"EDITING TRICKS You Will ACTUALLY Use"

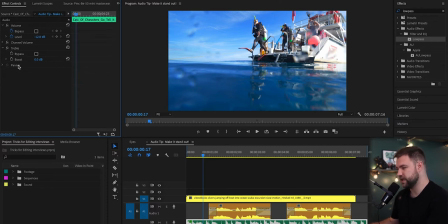But it was a little dead to me, so I'm actually going to delete that low pass filter. And we're going to do it with this treble.
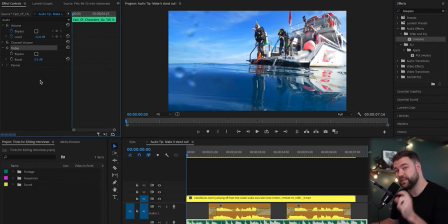And what you'll notice about this is it's just clearing a little bit less space off the top So you'll still hear some of the tambourine. You'll still hear some of the jingle of the music But the audio of the talking definitely shines through still this can be a really easy way to do that So let me just show you I will go here.
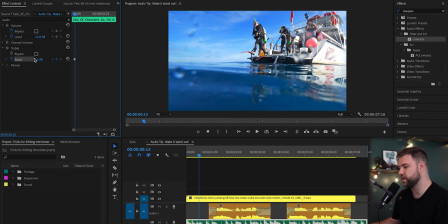We'll hit the boost which is our Way to set negative or positive treble boosting.
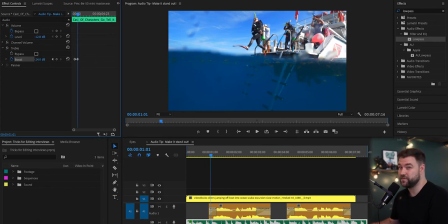We're gonna go down here And then you can go as far as negative 24 DB on this And so I like to actually go all the way down to like negative, like 19 ish, which is quite a bit, but it's just the trouble. So it's really not too dramatic.
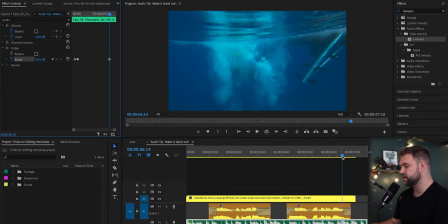And then we'll do the same thing. Keyframe out and go to the end of the clip and hit reset.
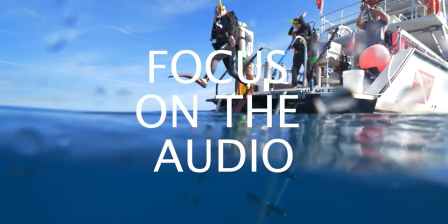And this is what it sounds like.
Wow, you can really dive.
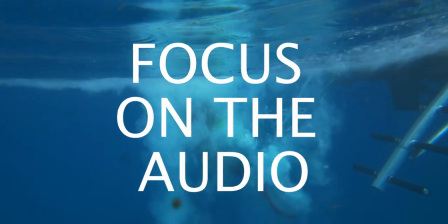Wow, you can really dive.
So tip number three is something that you'll use all the time. the more you live in a social media world you're not just making videos that are in this format of 16 by 9 but rather you'll be making videos that are 9 by 16 so vertical format let's say i really love this
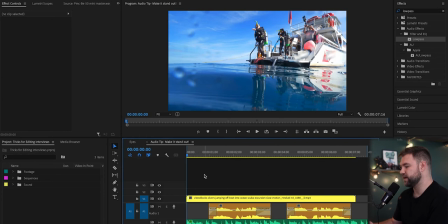clip that we just did for tip number two but i don't want to have to load all these same files back in all the keyframes and all that other stuff to just make it a story so obviously premiere has some auto features that'll help you do this but what i like to do
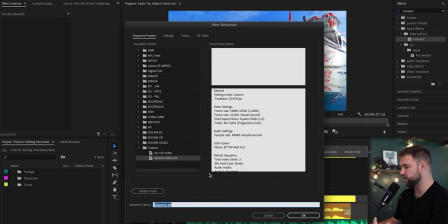is just hit command N, which is going to make a new sequence. So now I've got that,
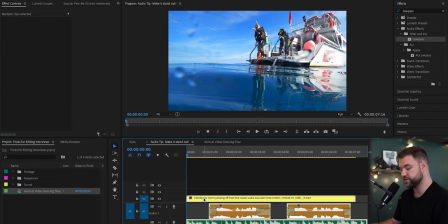but all I have to do here is I can just hit and I can do command A or control A and then command C. So that's just select all and then copy all,
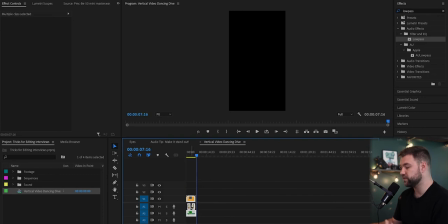go to vertical and then command V, which is going to paste that exact same thing.
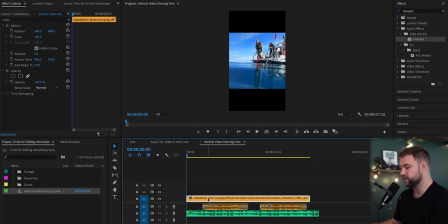And then the only thing you really have to do is click on your video clip because clearly it's not big enough and scale it up. I think this will probably be a little better if push this to the side and maybe give it a little bit more headroom and so this is what it looks like
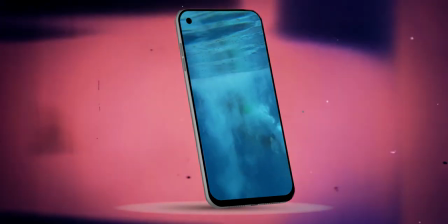wow you can really dive wow you can really dive okay so that's what that looks like and essentially this is a really easy way to make multiple cuts of a story if you just pull in different timelines and you want to try a story kind of morphing one way or another or if you're moving it to vertical formats making new sequences is a really great way to experiment with stuff without having to just hit command z and undo a bunch of things and eventually figure out that you undo things you wanted to keep and whatever so making new sequences definitely do it if you're not doing it start doing it if you are doing it good for you editing is one of those things that some people really love but most people really hate so finding ways to be really good at it efficient at it and be happy with the results that you make is really important. So if you enjoyed this video, smash the like button, subscribe for more content like this. And if you're interested in any of the editing gear that I have, I'll leave links in the description. You can check out my monitor, laptop, keyboard, whatever else. And until next time, stay creative. See you later.